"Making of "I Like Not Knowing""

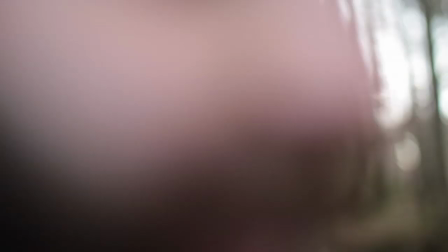(4:24) That's me.
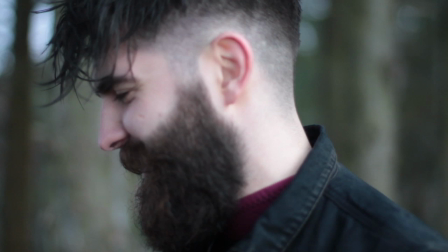(4:29) That's actually me. I'm gonna go jump into that lock now.
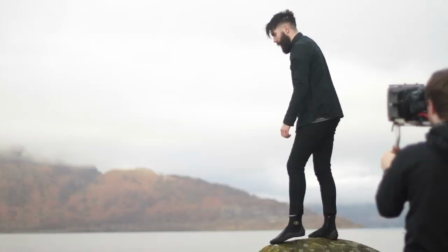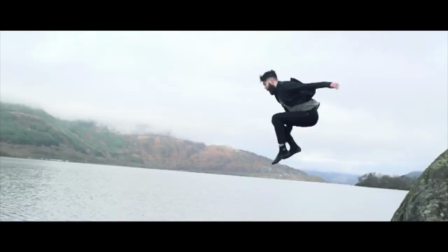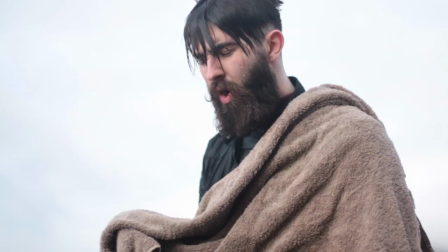In the performance, the key thing for me in the performative element was that we delivered the same amount
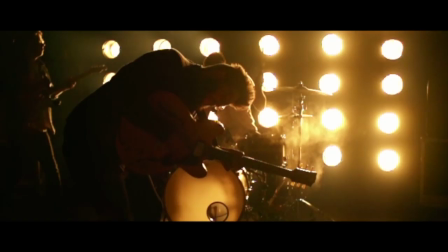(5:01)
of impact and power through the performative element as we did within the narrative element of the video.
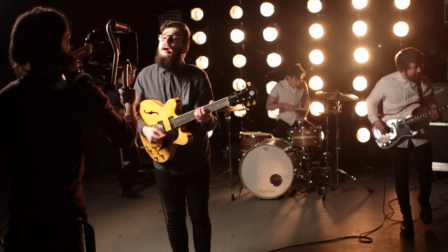(5:08)
So there was big drama through the narrative element of the video and I needed that to be reflected through the performance. So I'd had this idea of this wall,
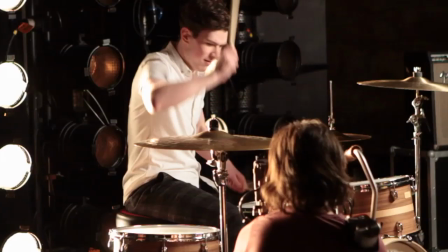(5:21)
this strong silhouetted backlit wall of light. and the idea of throwing in super slow motion to really add impact and punch to it.
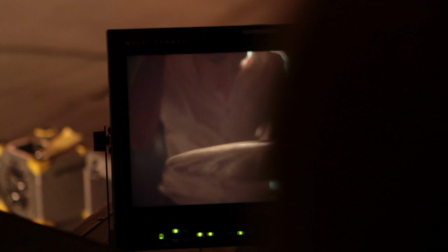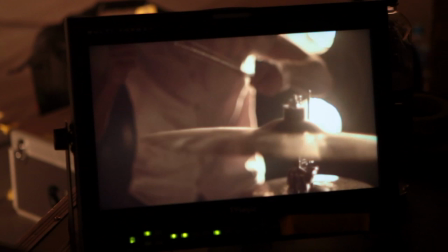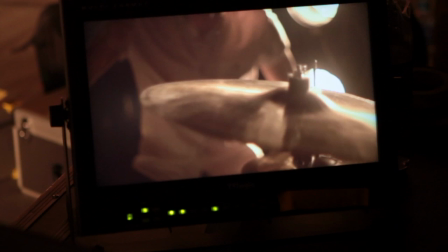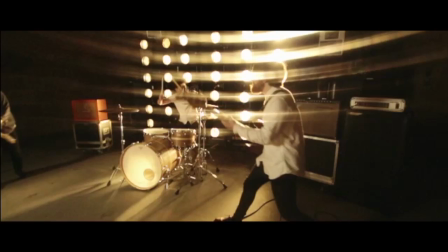(5:49)
Visually I think it worked.
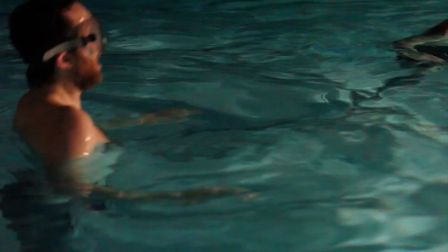(5:51)
So I have a bit of an obsession and a passion for filming underwater at the moment For both visual reasons,
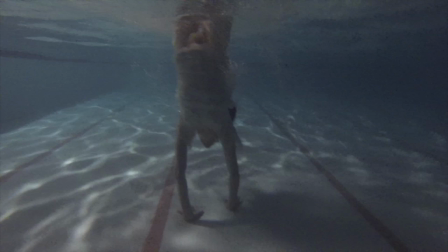(5:59)
for conceptual reasons, I enjoy it and the actual physical act of doing it.
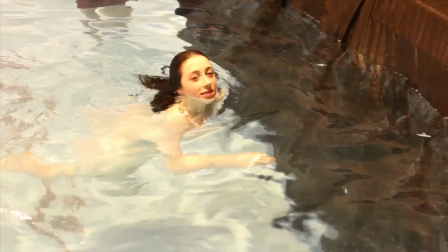(6:03)
It was a scene where Kirsten really delivered well and was kind of strong underwater.
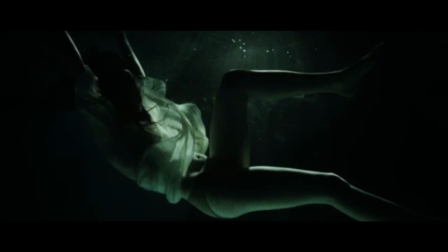(6:10)
The final video just some really beautiful moments and some beautiful shapes that she formed.
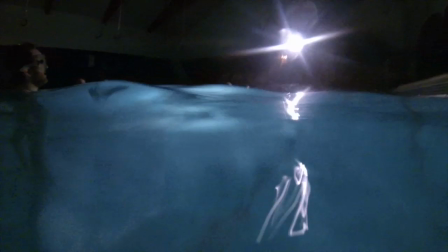(6:16)
And again the crew as well delivered really well and it's a tough situation to take both a cast and a crew into that,
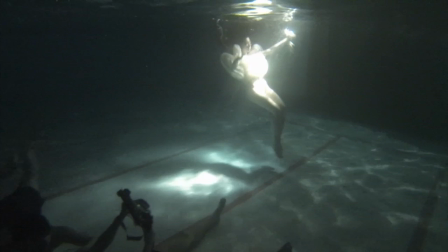(6:25)
completely out of a lot of people's comfort zones.
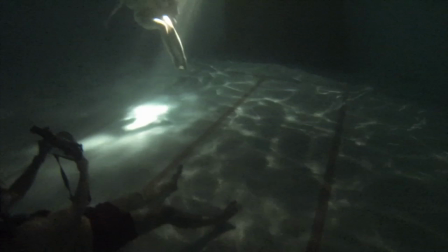(6:27)
Having to keep everything in your mind in terms of framing and technical stuff while being underwater, trying to make sure you're keeping down,
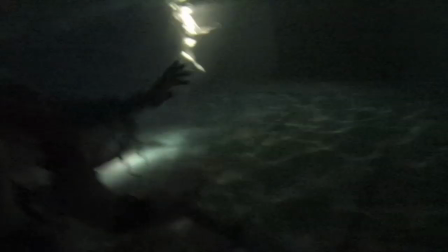(6:35)
weighted to the bottom and holding your breath and all these things in your
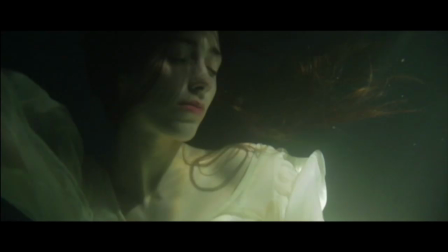(6:40)
head make the camera team's job just far harder than if you're shooting normally. The results that you end up getting from it are more than that worthwhile, I think. When you listen to a song live, when you go and see a band perform live, there's always that element that's missing when you then listen to a track that's recorded. And it's that atmosphere and that emotion that you get from a live gig.
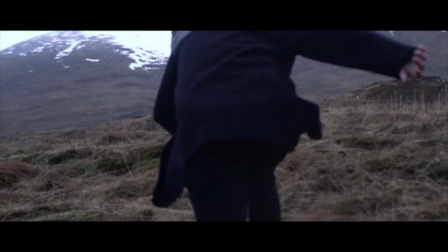(7:05)
And I often like to think of a music video as trying to put that back into the track, that emotion, this extra element which is both emphasising and taking a song to another level which you wouldn't get just through listening to the track on its own and when you get a song that you're excited about and has as much power as I think this track has that journey becomes really exciting